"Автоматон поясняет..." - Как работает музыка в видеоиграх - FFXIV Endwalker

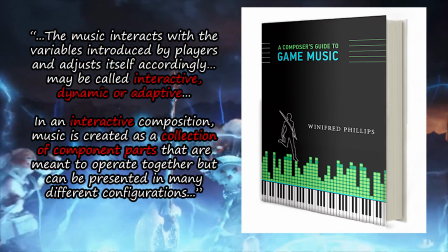3:47 Музыка, взаимодействующая с переменными, которые предоставляются игрокам и изменяются в соответствии с ними,
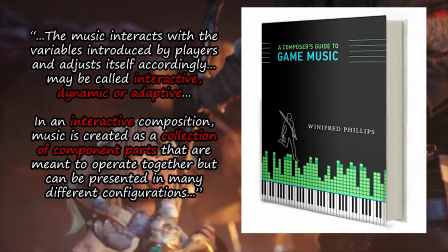3:53 может называться интерактивной, динамической или адаптивной В интерактивной композиции музыка создается как набор компонентов,
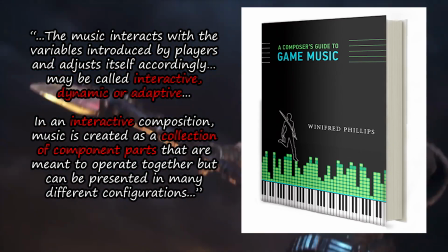4:01 предназначенных для совместного сочетания,
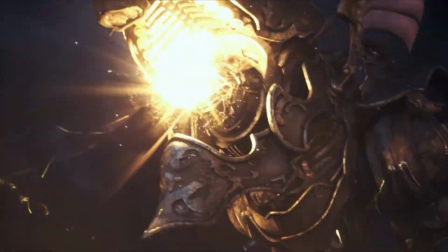4:03 и которые могут быть представлены во многих различных вариациях То есть адаптивная или интерактивная музыка вам всем хорошо знакома Это та самая смена саундтрека
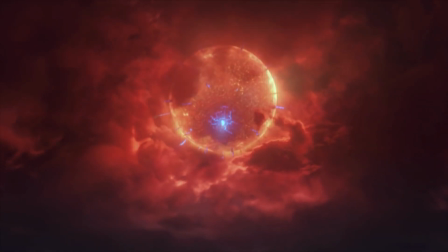4:12 в зависимости от того, в какой вы находитесь локации, вступаете вы в бой или входите в мирную зону, или наблюдаете определенный сюжетный поворот, сопровождаемый специфичной темой. Все это вам уже хорошо знакомо, вряд ли вы здесь услышали что-то новое. Однако, надеюсь, что обратив ваше внимание на то, как работает музыка в видеоиграх, вам будет проще понять принципы ее работы и то, как она взаимодействует с игровыми элементами. Как, например, когда вы общаетесь с человеком, и не замечаете его постоянного прицокивания языком, или же как он делает при вздохе между предложениями. Да, я из таких людей. Так вот, соглашение данного определения, я и начну свое пояснение. И да начнется... Feast of spoilers. Да, я здесь не чтобы намеренно спойлеры разбрасывать, а пояснять за музыку в видеоиграх. Пускай и с использованием спойлеров. Sorry, no sorry.
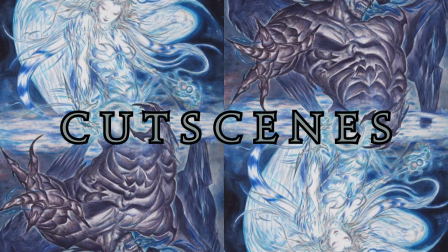Одна из первых кат-сцен дополнения Энд Волкер – отплытие на континент от Шарлиан.
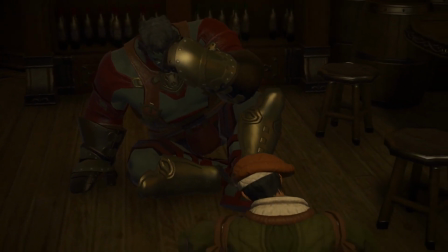5:25 И в ней на фоне мы слышим композицию под названием «Ансерс», то есть в переводе «Ответы».
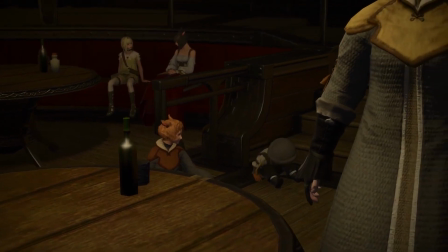5:31 Обратите внимание, мы слышим очередной зов Хайдерин – «Hear», «Feel», «Think».
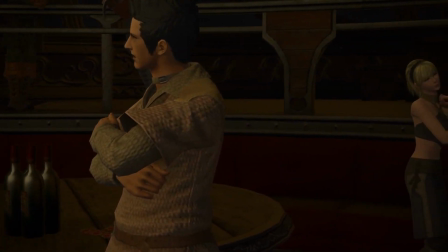5:37 И никто, кроме нас, даже наши товарищи, которые также обладают даром эхо, его не слышат.
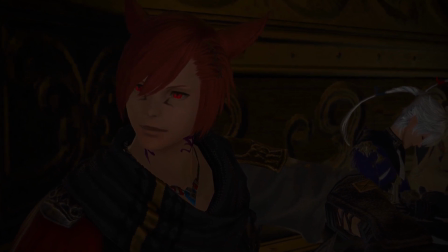5:43 И музыка звучит очень отдаленно, как будто ее источник находится где-то рядом, но в то же время и на почтительном расстоянии.
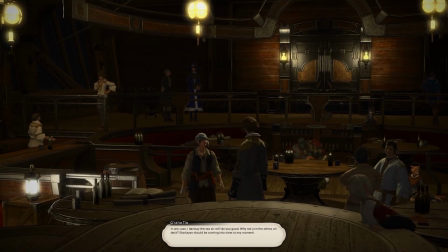5:50 Мы слышим только вокал, покрытый слоем эффектов, который и дарит нам ощущение присутствия бестелесного голоса в нашей голове, который хочет нам о чем-то поведать.
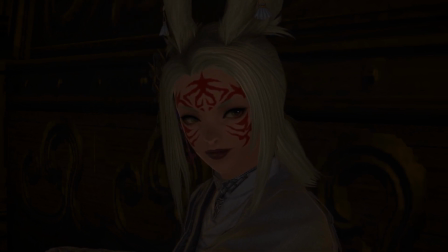5:59 Эта тема давно изменила свое изначальное значение, ведь именно ее полную версию мы могли слышать в трейлере «Аруем Реборн».
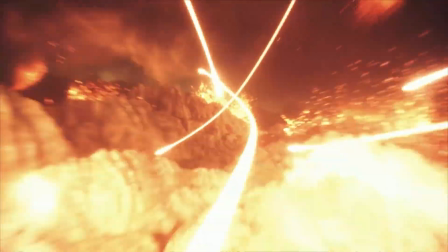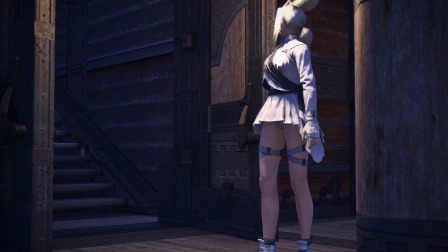6:15 Воин Света, то есть главный герой FFXIV, ваш персонаж, следует зову и решает выйти на палубу, где и встречает Хайдалин лицом к лицу.
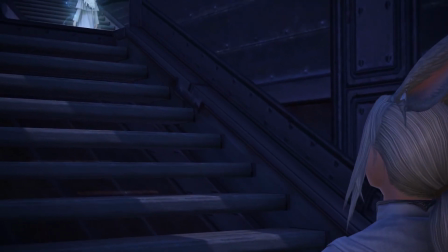6:25 Впервые за 10 лет развития сюжета игры.
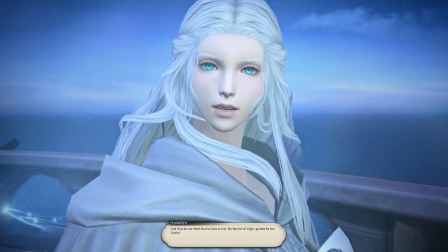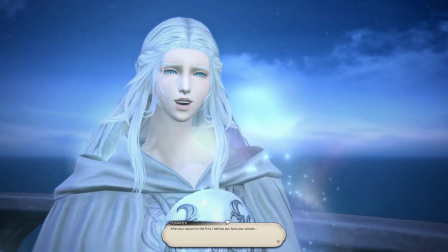6:37 В этот момент вступает новая вариация основной мелодии Answers — фортепианная партия.
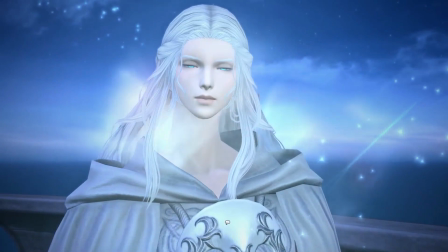6:42 Эхо уже нет, мы слышим голос прямо из источника, а фортепиано теперь задает основной тон.
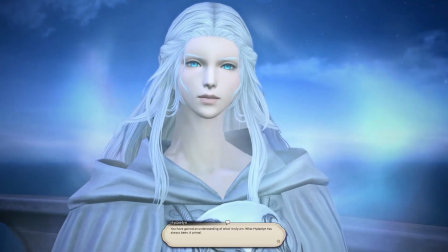6:48 Смесь грусти, радости, сомнения, доверия и неверия богини.
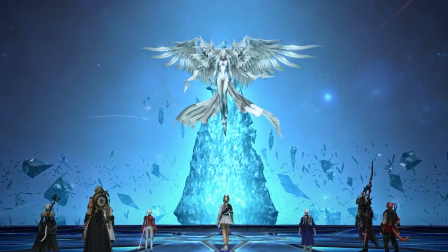6:53 Композиция получает и дальнейшее развитие,
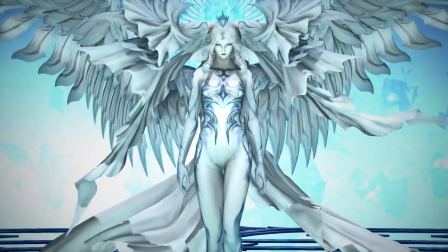6:56 и звучит на протяжении сюжета множество раз. в конечном итоге преображаясь в композицию «Your Answers», которая звучит в бою с Хайдалин уже ближе к концу сюжета.
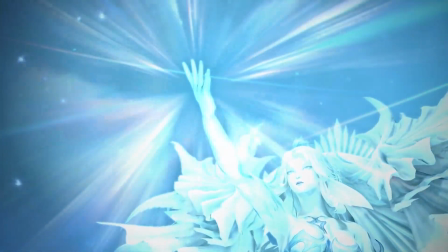7:05 «Ансwers» в оригинале, в сюжете дополнения, можно отнести к нашей собственной версии Хайдалин,
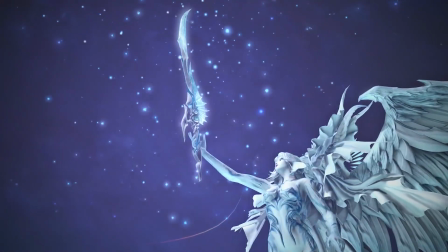7:10 той, которую мы встречаем на палубе корабля, красивую голубоглазую женщину, носящую белую робу.
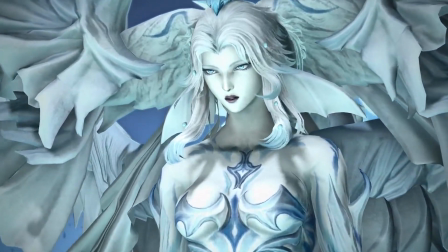7:16 Однако «Your Answers» — это версия богини Хайдалин. Здесь было добавлено хоровое исполнение вокальных партий, симфонические инструменты,
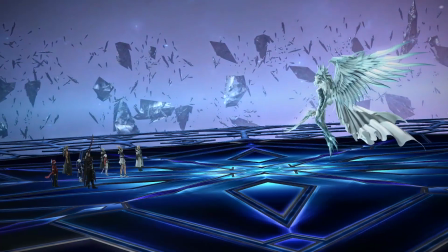7:24 а также еще одна интересная деталь — Элементы трека «Succession of Witches» из Final Fantasy VIII,
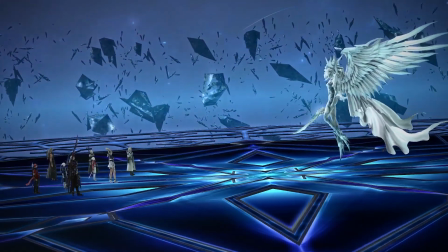7:30 считающиеся одной из самых криповых и жутких композиций нового Уэмансу.
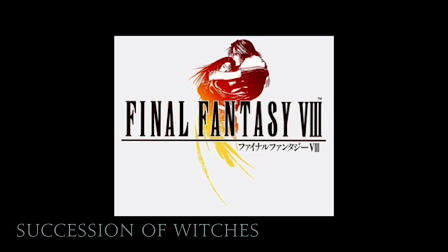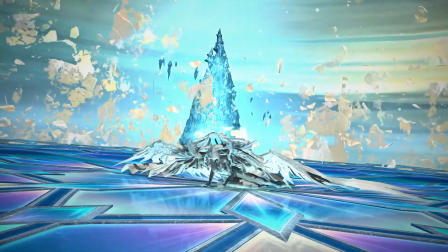7:49 Однако, это не тот момент, на котором я хотел бы заострить свое внимание.